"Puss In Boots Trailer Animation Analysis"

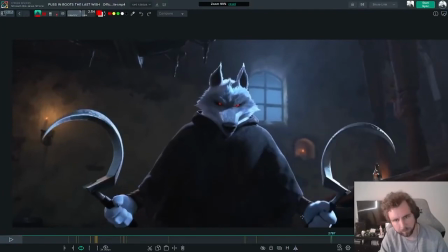[62:04]
but it works. And then there's a really nice little bit of compression that happens at the end here, like
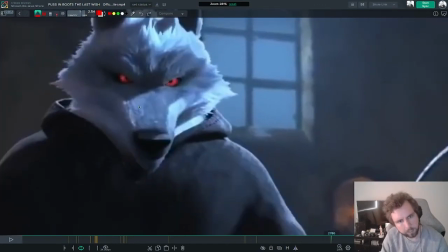[62:10]
stretch in the neck and in the head, and then comes down and squishes and compresses right here.
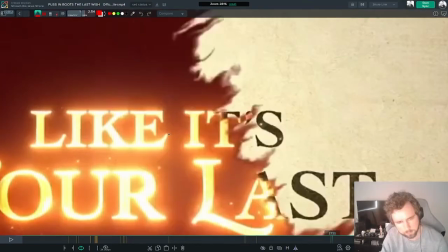[62:16]
You can see the nose drag behind ever so slightly. Really cool stuff.
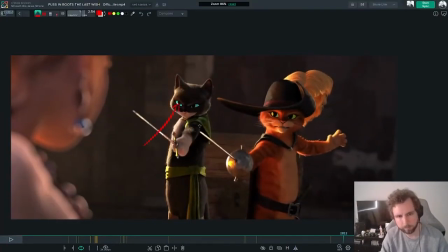[62:23]
Again, see these blue eyes? Something about this just hits me the wrong way.
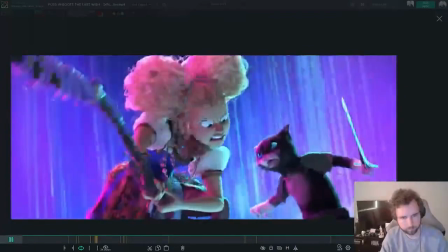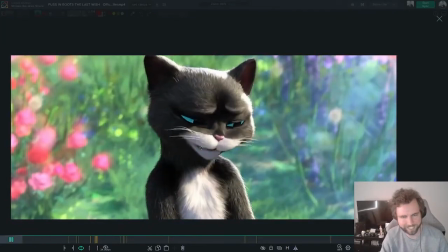[62:37]
Yeah, look, we're not going to talk about this. It's so cliche. I hate this.
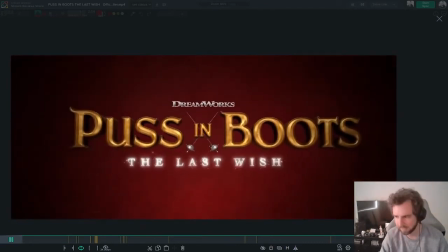[62:47]
There is a nice bit of contact right here, which I like, but I like the sparks in the blades when he's scratching them on the floor.
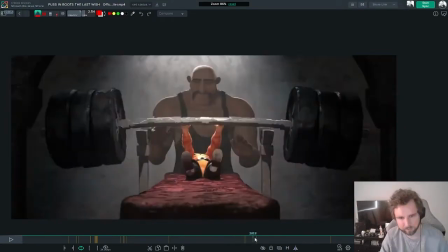[62:55]
Yeah, let's go have a look.
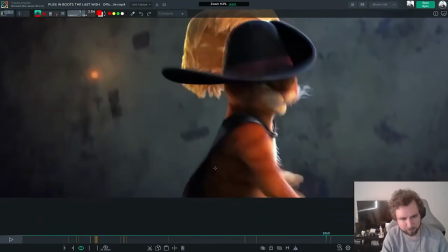[63:00]
Yeah, good eye, Dipney. I really like that.
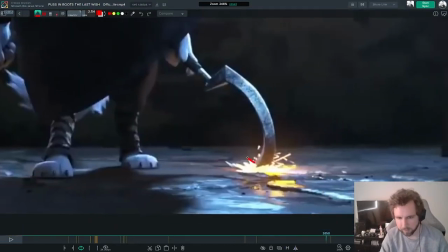[63:03]
They're sort of like, you get like a nice like it's blown out because it's so white, and so like the camera doesn't quite catch it.
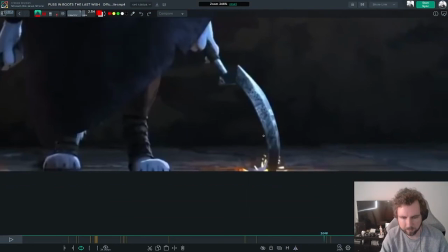[63:13]
The sparks don't feel like, you know, stock sparks. They feel like they're actually drawn in there.
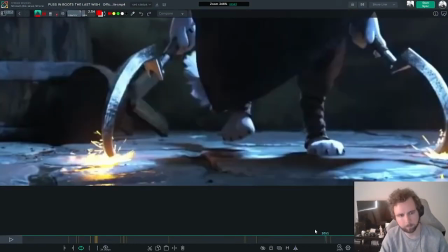[63:22]
And they do that thing where they kind of feel like damp, you know, there's like a dampness to the sparks.
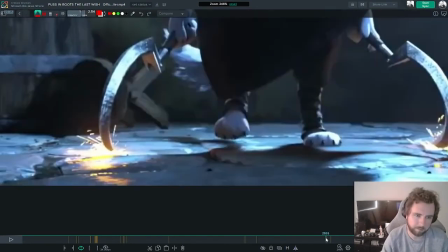[63:29]
I don't really know any other way to describe it. They're like dense, I guess, is what I'm trying to say.
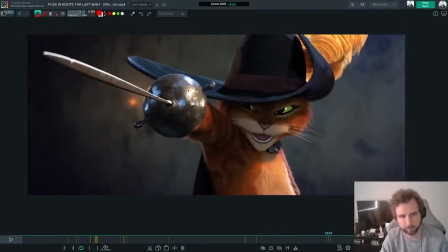[63:38]
And some really nice detail here. Like, look at the way this material is getting rendered out on this, the end of this sword. It's not strictly animation. The pose is really cool though, like this. He's leaned back into his chest with his head, and he's all squashed up on this one side. The shoulder getting pulled up.
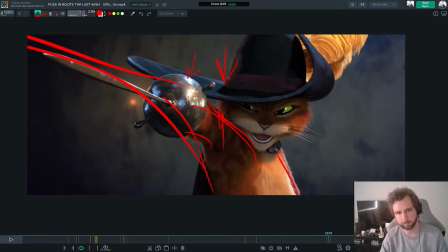[63:56]
Heaps of directionality, obviously, because of the sword and the line, but it's being like supported by the angle of the hat, the angle of the head. Everything in this pose is like pointing in one direction. It's like a big arrow.
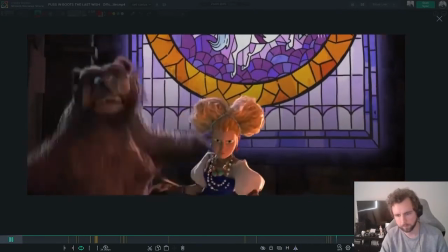[64:12]
Really cool stuff. Let's get through this.
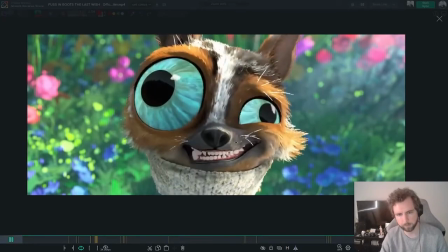[64:18]
And then there's this weird, I don't know what's going on with this creature. He feels like he's unlit or something.
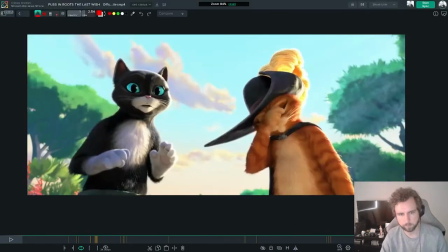[64:24]
Something's weird. The way the fur is looking on screen, you know, like, they'll see how this fur has like multiple layers. You've got like the regular flat fur, and then you've got like these little highlights. This character's fur kind of feels also kind of thick.
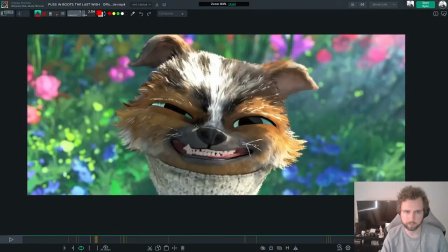[64:36]
But then you've got this guy, and he feels like it's not quite right.
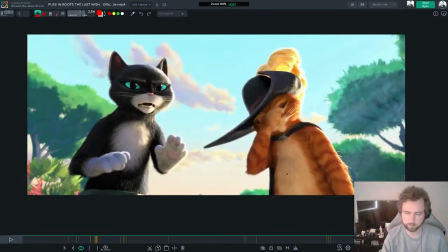[64:46]
I do think we lose a little bit of the of the cat, that idea that I always talk about, like the thingness of the thing, in this moment right here when this character does this line.
You're gonna give yourself a hernia. Like, this doesn't feel, this is very human feeling to me.
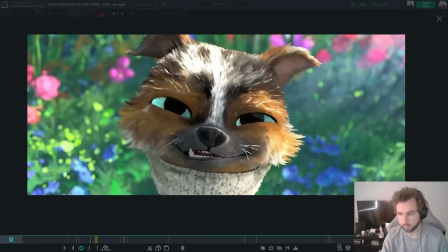[65:03]
I guess there's like, I haven't seen these films. Maybe they do a lot of human like acting, but yourself a heart.
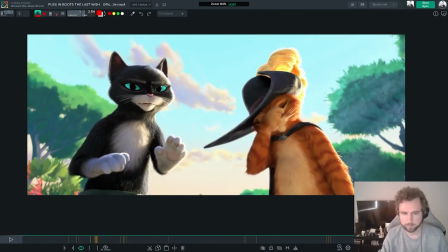[65:11]
Yeah, let's see. Something about the thumbs as well feels kind of creepy to me. I'm not sure. The fingers feel really long. Yeah. Those are my critiques.
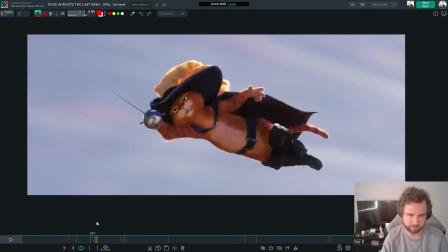[65:21]
Otherwise, I really like a lot of the stuff they're doing here. Some of the 2D stuff, some of the on twos business is really nice.
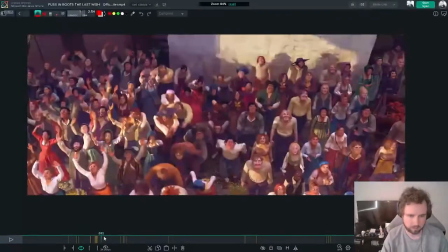[65:29]
All of this through here was really surprising. This doesn't read though, like this big swing right here.
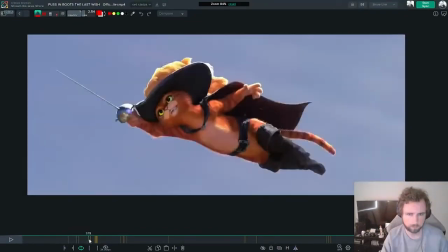[65:39]
Where is it? He's about to swing the bell.
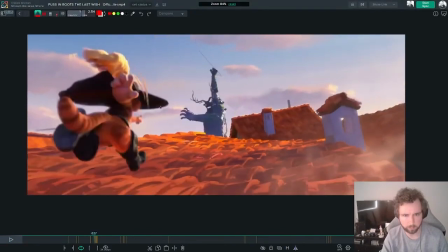[65:45]
Maybe in the movie it reads because we see the bell go up, but right here, all we see is this. We don't see, you know, like if this continued over here and like the bell was over here or whatever. I feel like this would, you would get a little bit more impact, you know, like see the bell here.
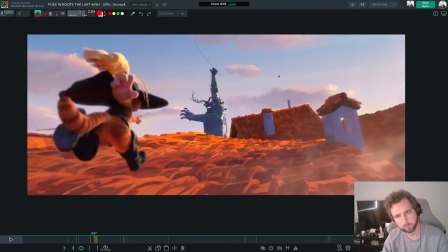[66:05]
You know? Bell.